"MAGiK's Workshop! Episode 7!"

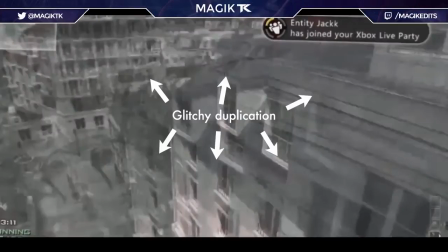So either yell at your players to get you clips that don't have resample, or there's like kind of a fix for it.
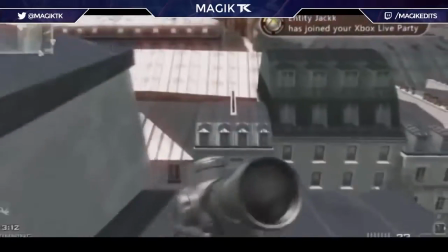So just add a lot of RSMB onto the clips with resample, and they will look a little bit nicer since the resample won't be as noticeable since there's motion blur.
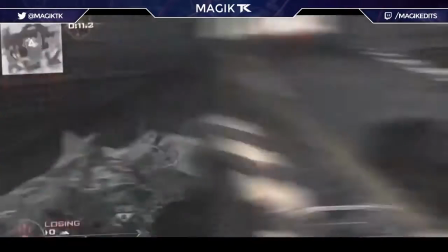Next thing I want to mention is that the pan crop is too large. Basically, if you guys don't know, pan crop is where it like beats in and out to the beat of the song, like it scale pumps in and out.
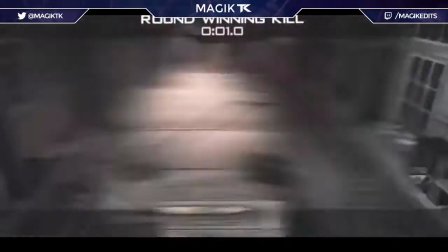So I would just make that a little bit less, maybe half of what it is. And you also want to include different sized pumps.
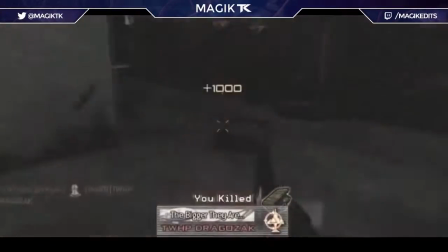Now the next edit is actually a really great example of this. I'll talk about that a little bit later in the commentary.
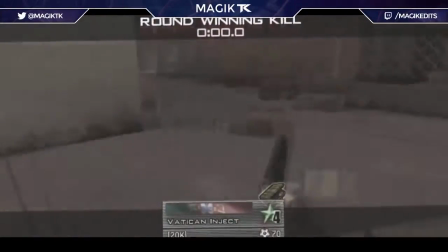But yeah, just different sized pumps so that on your beats you have really intense beats, and then your other beats that are like in between,
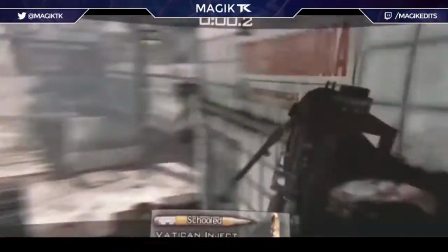you don't want them to be as intense. So just changing it up a little bit will make it flow a lot nicer and look a lot better.
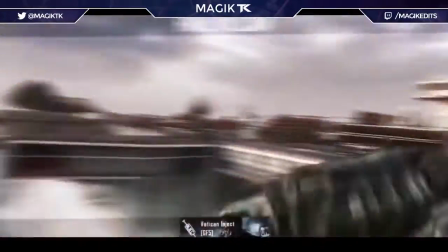Now looking into the CC, in my opinion, there's a bit too much FL glow at the start, but that kind of changed as the edit progressed.
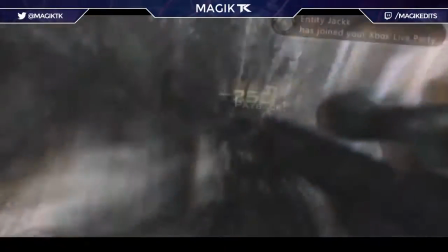Now the CC also did fit the song pretty well, but if I were you, next time I would keep the CC consistent.
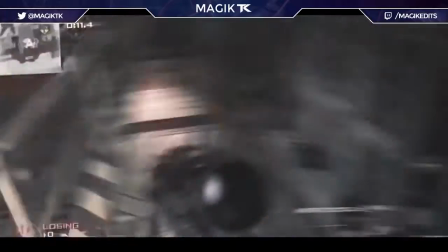By the way, CC is just color correction for you new editors out there who don't know what I'm talking about.
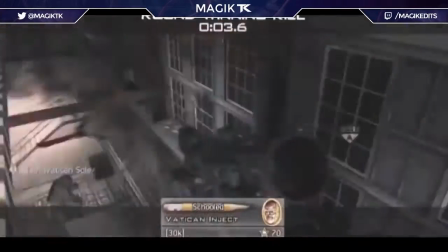Yeah, so I would just keep the color correction consistent, because I don't know if it's just me,
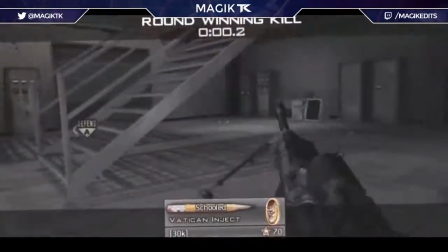but I felt like at the beginning it was kind of pink colors and bright, and then at the end it was more dark and just more
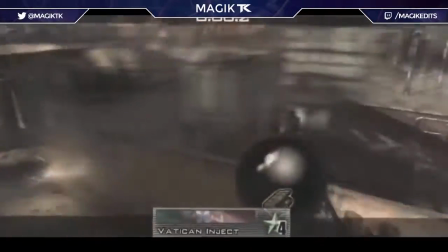red and stuff. So I would just keep that consistent throughout the entire edit, and I think that'd make it flow a lot nicer and look a lot better.
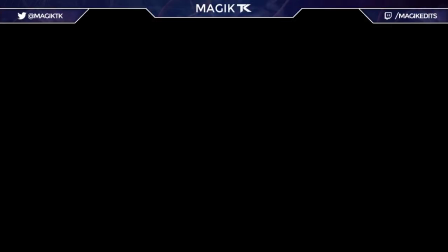Now let's move on to the second edit by Jazzin. It's his Rush 25K RC. Check it out, it's pretty neat.
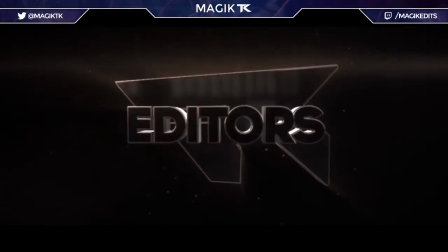Now everybody sing that shit.
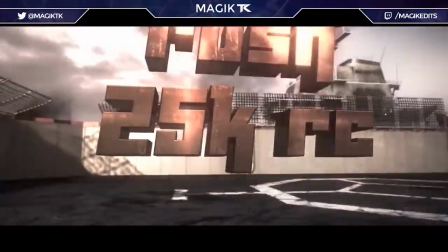Now everybody sing that shit.
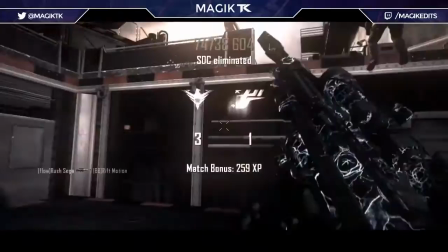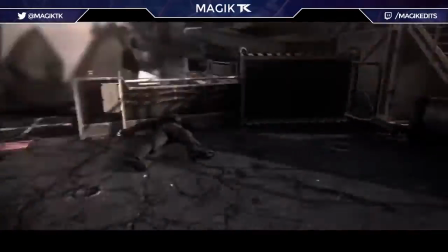Johnny always lock a nigga down, knowing damn well we don't wanna still box like Manny Pacquiao. Little nigga made with a size, ride like Pac in his prime, thug like this now on radar.
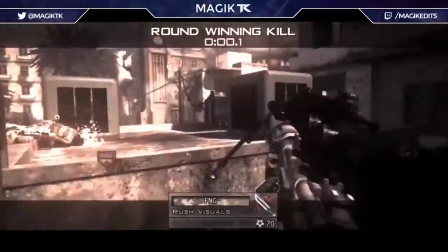Till the federal come through on radars, reminiscing when the LA radars. What's in my home? Step back fitted on my uncle's dome.
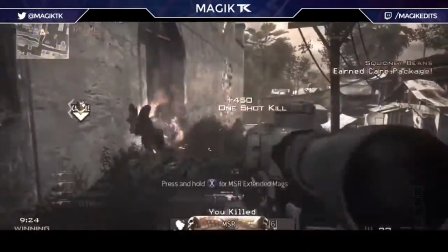Step back fitted, step back fitted, step back fitted on my uncle's dome. Step back fitted, step back fitted, step back fitted on my uncle's dome.
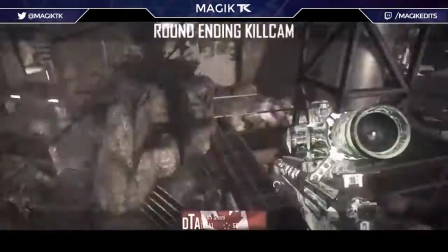Step back fitted, step back fitted, step back fitted on my uncle's dome. Step back fitted, step back fitted, step back fitted on my uncle's dome.
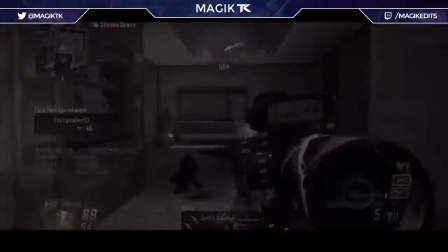And I don't condone dick riding, I'm addicted to west side. Living in a city where the skinny niggas die and a semi really fly, but it turned me to a lion, trying.
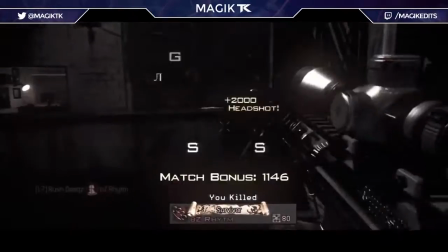And I mean that shit. Game came through, put the city on his back. I was in the city when a nigga had seen that shit. Compton, a nigga gotta scream that shit.
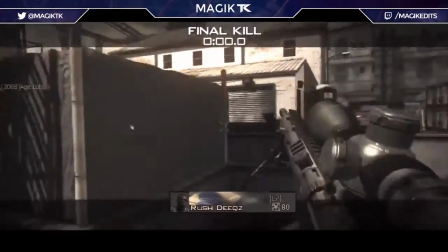Never went commercial, never TV screamed that shit. Came black or scream that shit. Came black or scream that shit.
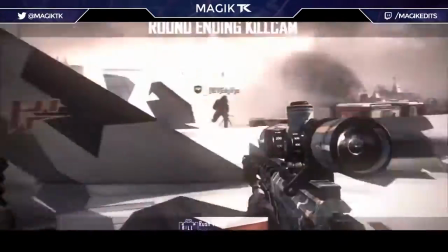Came black or scream that shit. Came black or scream that shit.
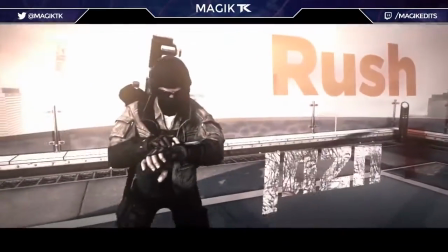Now everybody sing that shit.
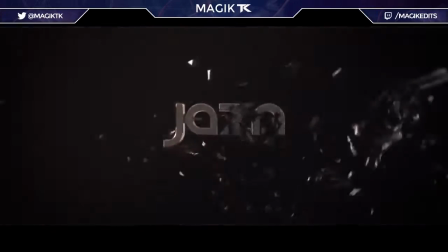So just after watching my first commentary back, I noticed I was talking really fast, so I'm going to try to slow it down a little bit in the second portion just so you guys can learn a little bit more,
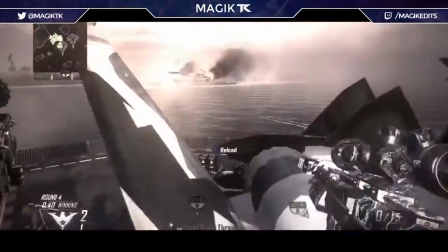and I'm not blowing way past you guys, so, you know, sorry about that if I was a little bit too fast.
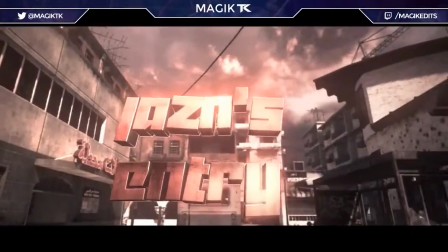But anyways, on to the actual second edit. The first text was actually really good. I really enjoyed this text with a bit of compositing and some other elements.
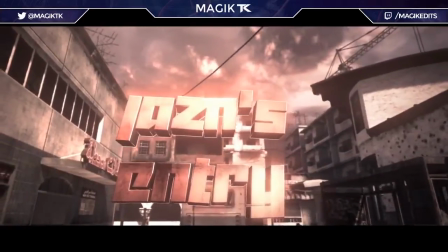I think it could be really nice. Okay, I'm actually really gonna try slow down now, I'm sorry.
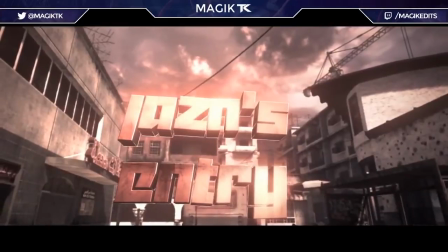But yeah, like I said, with some compositing and some other elements, I think it could be really good. Only thing I didn't like was it didn't really match the scene very well.
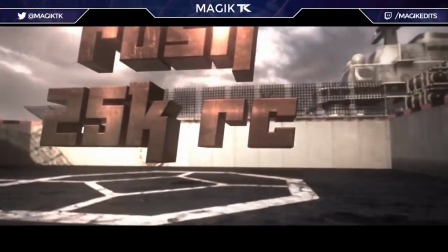Although the placement and everything was really nice. The third cinematic, make sure the text is in frame.
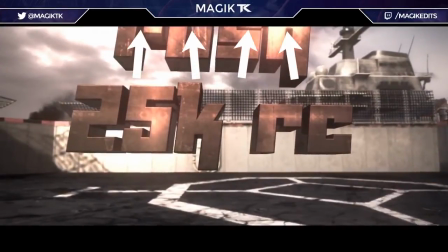Like the text, like half the text you couldn't even see because it was at the top. So make sure it's centered when you're recording cinematics and stuff.
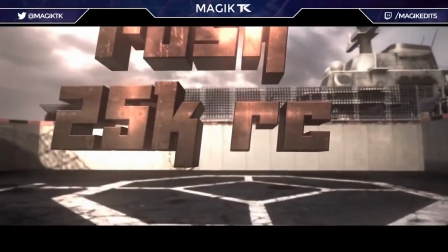And it was also kind of in the wall. So if I were you, I would just bring that forward a little bit so that it's not caught in the wall.
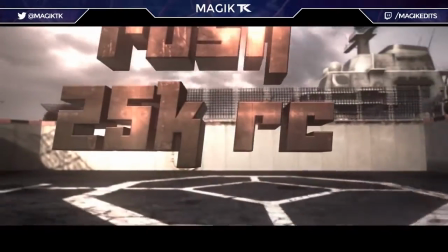So just make sure it's a lot more noticeable that the text isn't actually in the wall, because that really kills cinematics, to be honest.
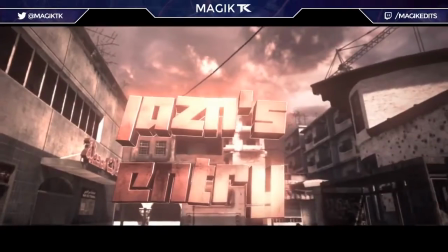Next thing I want to talk about is you want to snap your cinematics better.
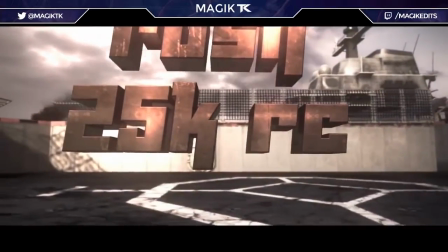This is similar to the first edit where you just want to use time remapping, make it go really quick at the start, then it levels off, then it speeds up again at the end.
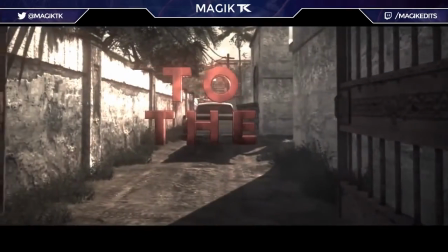So I'll show a picture of the graph editor right now. This is basically like the frame number.
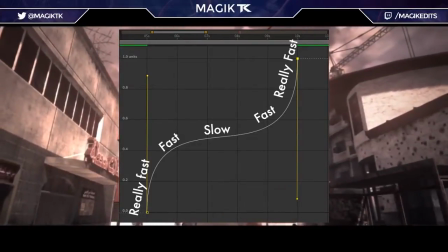It'd be like a, I don't even know what you'd call this, because I don't really take parabolas in math yet, so I'm not that far into it yet,
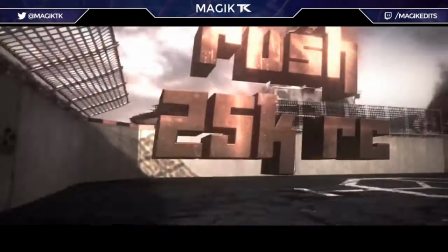but pretty much you just want it to go really quick and then level off and then speed up again.
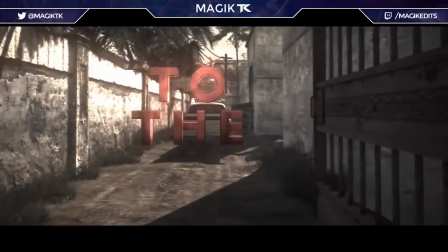But like I said, you guys can see the graph editor on screen right now of what it should look like.
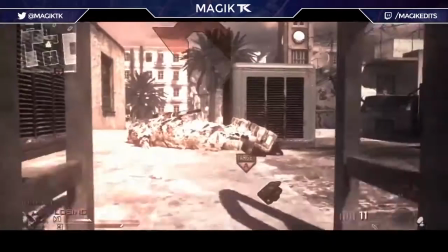Alright, at this part, the Rush logo you have here looks kind of bland and it gets cut off,
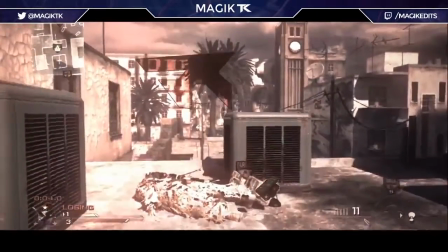like it just kind of disappears at one part. I'm guessing the motion track kind of failed there, so you just took it out.
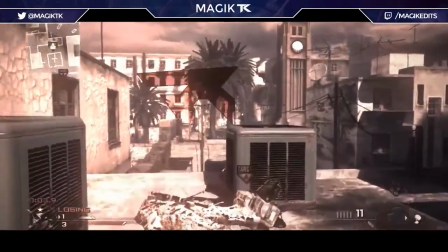But if I were you, if you're going to add an effect like that, make it really noticeable,
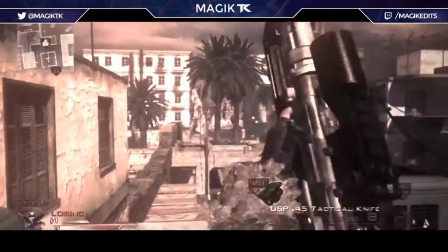act like it's actually supposed to be in the scene, and don't have it cut off, because it'll make it look a lot more nicer.
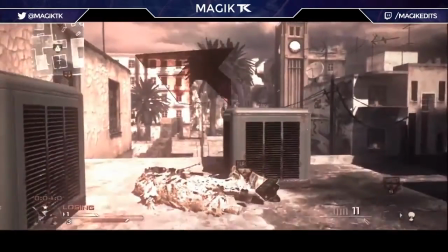What am I talking about? But yeah, it'll make it look a lot better, and it'll make it actually make sense and stuff in the edit.
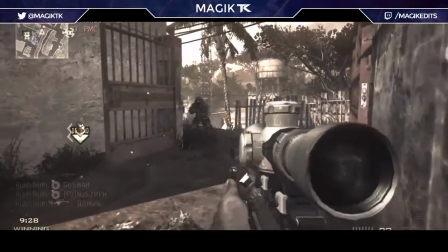So moving along a bit more, this particle effect you have here was dope, man. I love this effect.
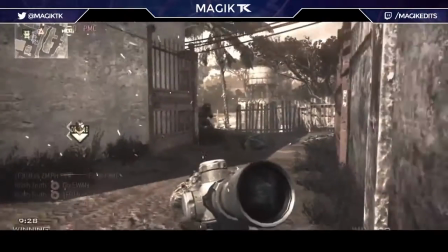This was so nice. This was probably the best part of the edit in my opinion. Just watching this effect, it was so subtle, but it was just so perfect.
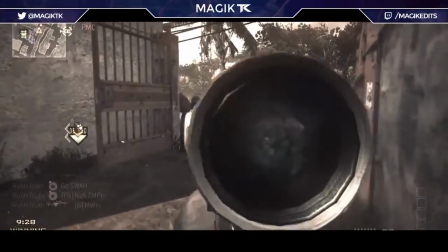Like, it fit this song and everything so well. I might have to nab this effect, to be honest. No, I'm just kidding.
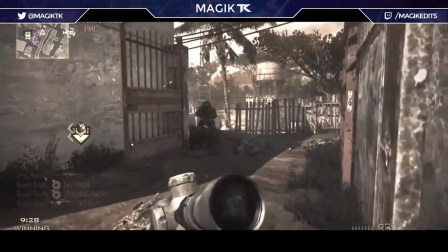Don't worry, guys. If I use anything that you guys use, I'll make it 100% my own. Like, I'll just make it so much more creative.
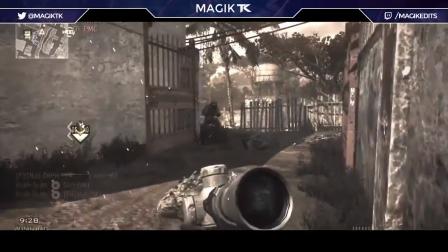So don't even worry about me copying effects. I'm not like that. But anyways, yeah, like I was saying, this effect was dope.
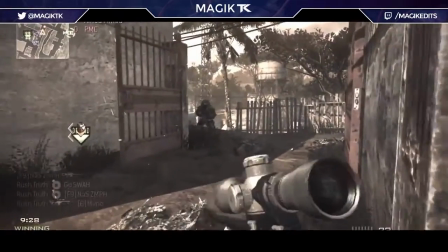Like, good job on that, man. It was really nice.
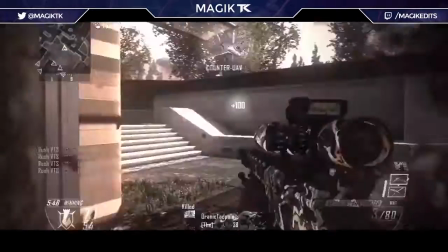Moving on a bit farther, you have right here, you have a bunch of black flashes, and man, to be honest, this was just really overdone.
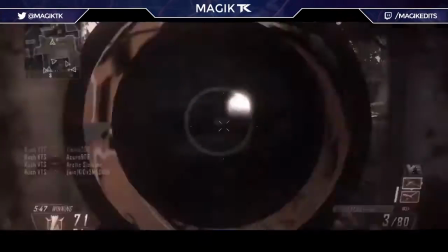So next edit, just make sure it's more consistent throughout the entire montage,
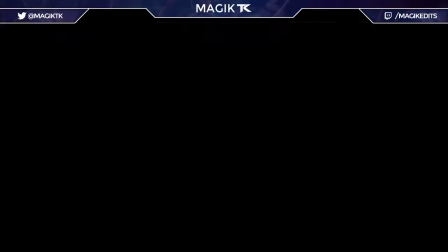because most of it's kind of just like a chill, relaxed type of feel, and then you get to this part and it's just everything's flashing,
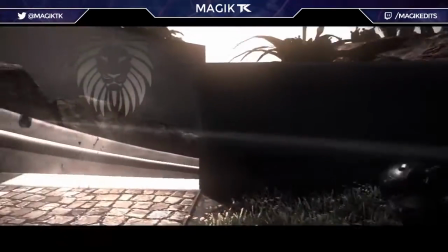you can't really see what's going on. It seems more over edited. It just doesn't really match the feel of the edit as well.
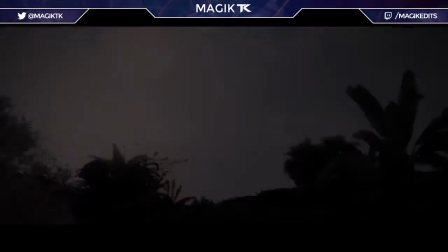And in my opinion, just taking out those black flashes, or at least making them a lot less opaque, like say maybe only 20% flashes,
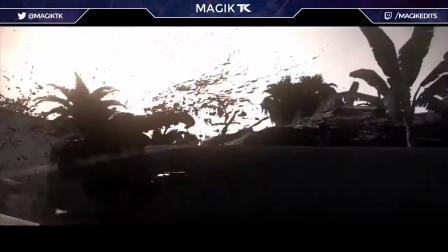just really subtle, would look a lot better in my opinion. At the end here, you have this text, and to be honest, it was kind of bland, and it was also way in the ground.
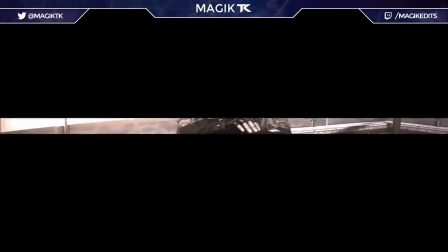So, like I mentioned earlier throughout this episode, make sure your text is not in the ground or in walls, because that really looks bad.
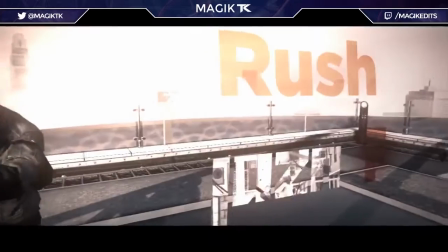It looks really unprofessional. Make sure it's really clear cut, that it's actually outside of the wall and floating around, or at least on the ground.
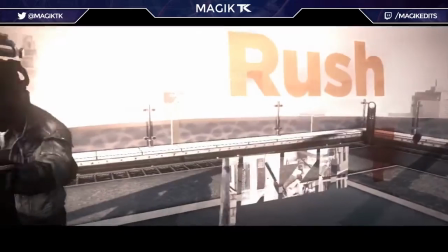But even if it's on the ground, you really gotta be careful there, because it's difficult to get a good ground cinematic.
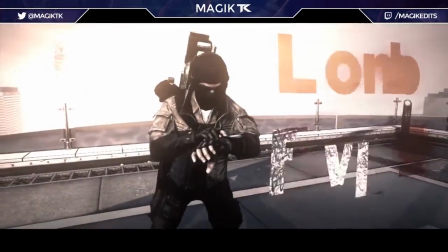It's pretty hard to do. But yeah, I would also maybe make the cinematic a little bit more focused on the text rather than the player, and that would make a bit more sense, look a bit better in my opinion.
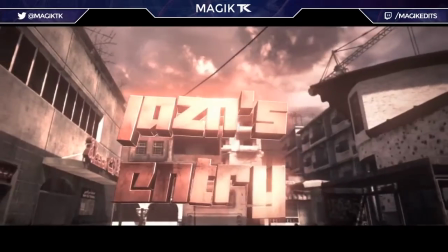Next thing I want to talk about was this color correction. Like I mentioned last edit, this color correction wasn't as good.
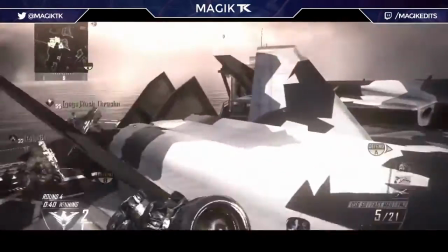Although it kind of matched the song, in my opinion it was way too bright. The whites were way overblown, which basically means there's too much white,
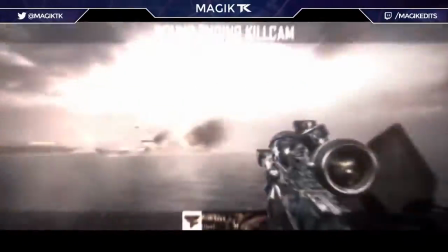so like particles or parts of the clip that aren't supposed to be white are brightened up, and now there's more white than there should be,
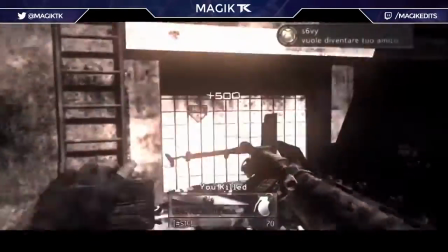if that makes any sense. So just darkening that, making the CC a little bit more subtle and simple, I think would look a lot nicer.
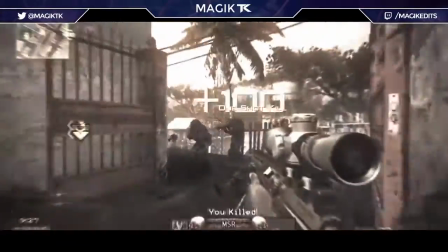Finally, the most important thing I want to tell you about your edits, the pumps were on point,
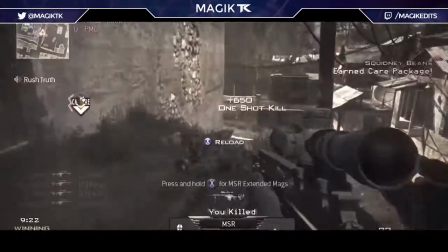but your screen pumps, or pan crop as I like to call it, needs to be different sizes.
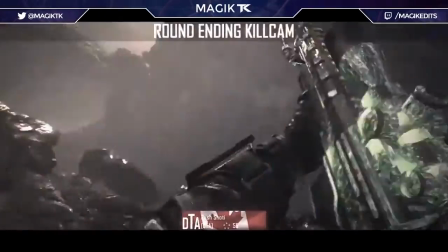Like I mentioned last edit, this is probably the most prevalent feature of your edit that needs improving on.
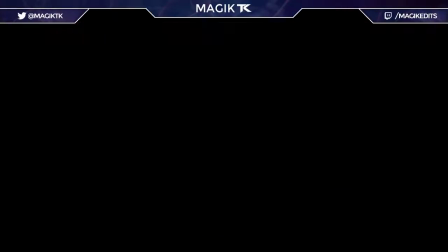On your main pumps, like on every single like big beat, like boom, boom, boom, you want to have a big pump. And on shots, you want to have the biggest pump because, you know,
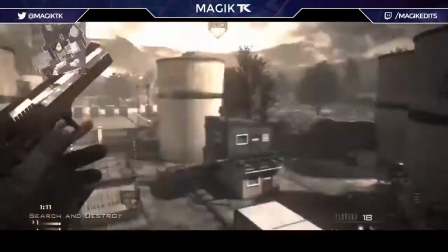it's a shot, it needs to be intense, it needs to have a feeling of importance in the edits.
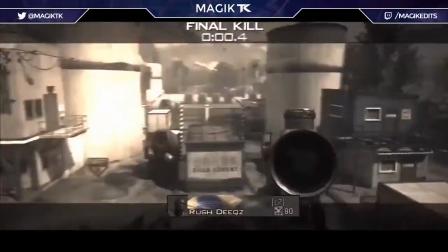But on different beats, like say beats in between those, just little beats that go along with the song, you want a lot smaller pumps, and it'll look a lot nicer if you do something like this,
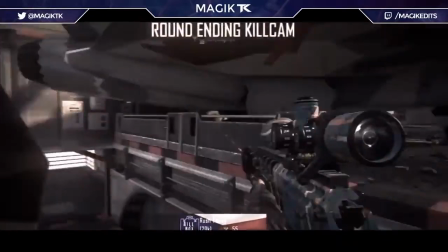because then it'll just flow really well to the song. It's kind of hard to explain exactly how it all works, but if you guys can kind of get what I'm saying, try that.
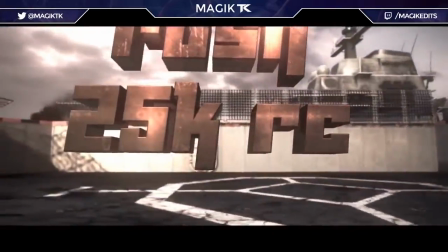Just try it out in After Effects. It's not too difficult to do.
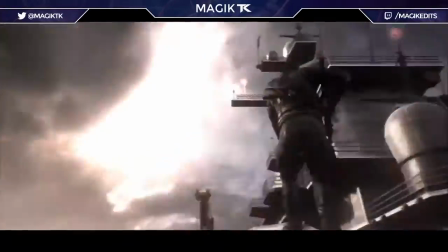I could do a tutorial on pan crop if you guys really want to see it, although like I said, it's not too difficult, so it might be kind of bland of a tutorial.
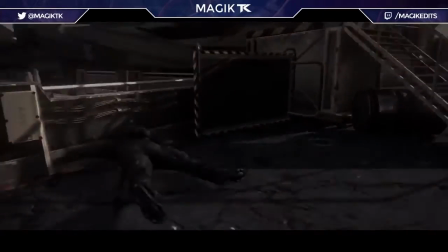But anyways, that has been MAGiK's Workshop episode 7. Hope you guys enjoyed lucky number 7 episode of this.
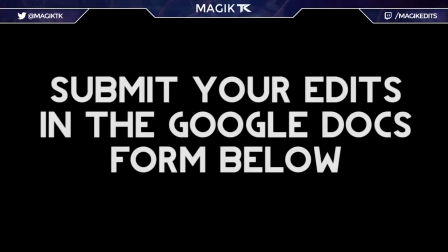Like I said, if you guys want to submit your edits, make sure to do so in the Google Documents form down below. I might actually have to create a new one pretty soon because I have so many edits, and I feel like I might end up choosing one that the person's like not even subbed to me anymore. So if I created a new one, that person wouldn't be submitting. So say if I created a episode on somebody's edit that's not even subbed to me, they don't even see it.
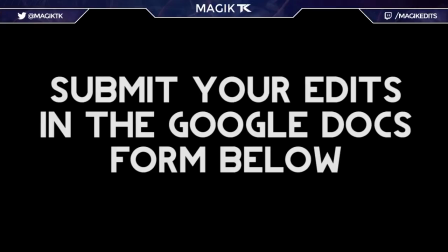You know, it's kind of a waste in my opinion. And dude, there's actually so many submissions. Like, you guys keep submitting so many, so you know, keep those submissions coming, guys. I love to see them, and I'm also trying to do this in chronological order, so I'm going through each edit as it was submitted. So if you guys just submit now, it might take me a long time to get to you, so don't feel discouraged if I don't use your episode next week, because I still have a lot to go through.
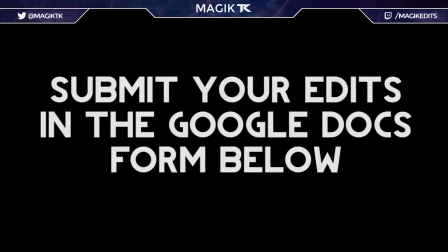I still have like 70 more edits that are just unread.